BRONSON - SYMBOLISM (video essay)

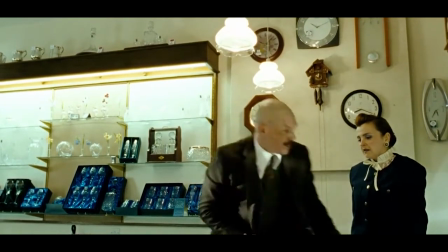4:15 He wants to propose to Alison. He feels hopeful that she will say yes. However, the jewellery store is decorated with blue, foreshadowing his failure.
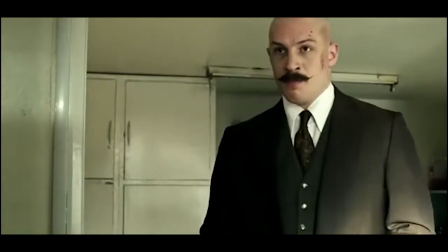4:23 As Bronson proposes, Alison is wearing blue.
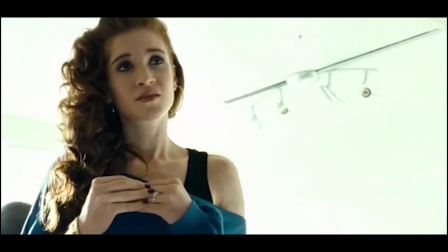4:26 When wearing this colour, she declines Bronson's proposal, saying this: "Yeah, but you've got no ambition."
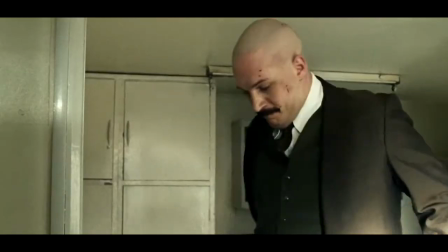4:32 Bronson fears having no ambition. He wants to be somebody. It is also important to note conflict of these colours.
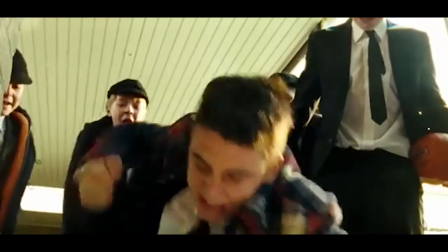4:39 In this scene we see Bronson as a child, known as Michael at the time. He is young and still has potential.
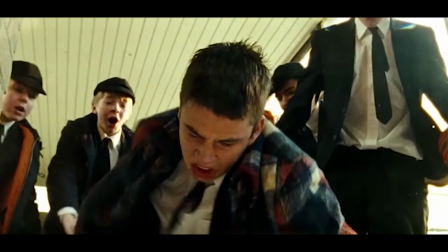4:45 His jacket is blue and red, a clear mixture of conflict of good and bad.
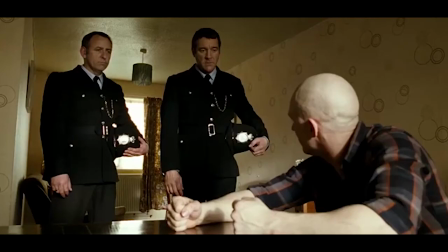4:49 We also see these colours mixed when he wears a similar shirt. In this scene he is thinking about what to do before lashing out and becoming aggressive.
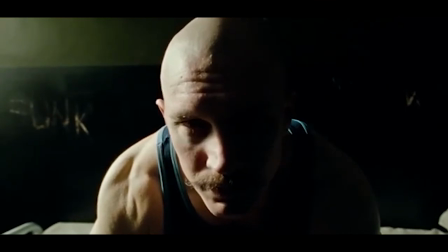4:56 When this decision lands him in prison, he is seen wearing a blue vest. This symbolises his inability to achieve and make good choices,
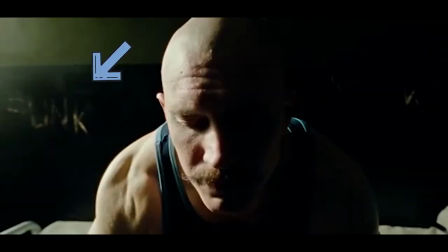5:03 every time of which he seems to be wearing blue or have it in his environment. Again, just like the word Kes, Bronson has wrote the word funk on the wall.
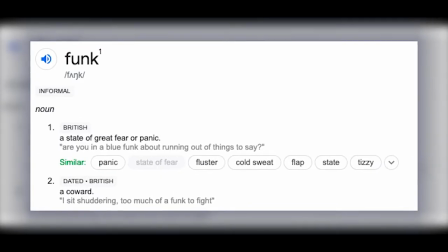5:10 The definition of this word is to be in a great state of fear or panic, or to be a coward.
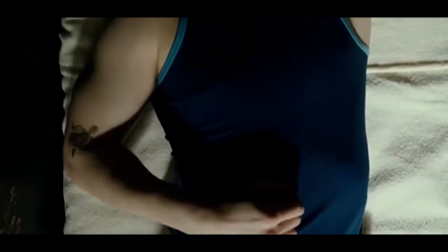5:15 This links with the blue theme and being in a hold of panic and disappointment, which is something Bronson fears as he's always wanted to make a name for himself, as he says in this scene.
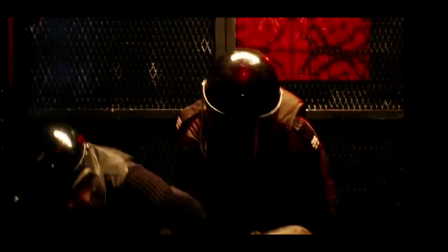5:24 All my life I've wanted to be famous.
In summary, Bronson is a film about ambition and objective.
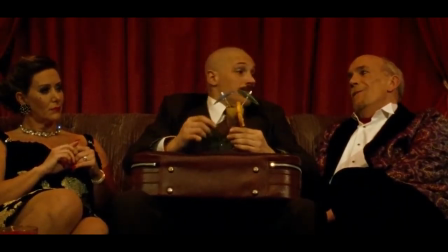5:31 Ambition is the virtue of all great men.
But this is nothing without commitment, and we witness Bronson's journey to fulfil this goal.
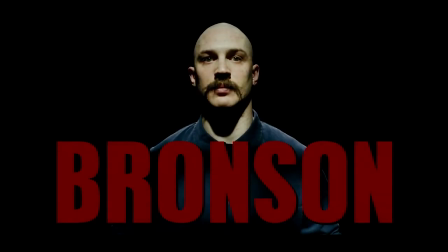5:39 I hope you enjoyed this video and the points I discussed. If you have any more ideas or suggestions, drop a comment below. In the meantime, do check out Bronson and other films by Nicholas Winding Refn. He's made some pretty good films over the years, so do check them out.
Shine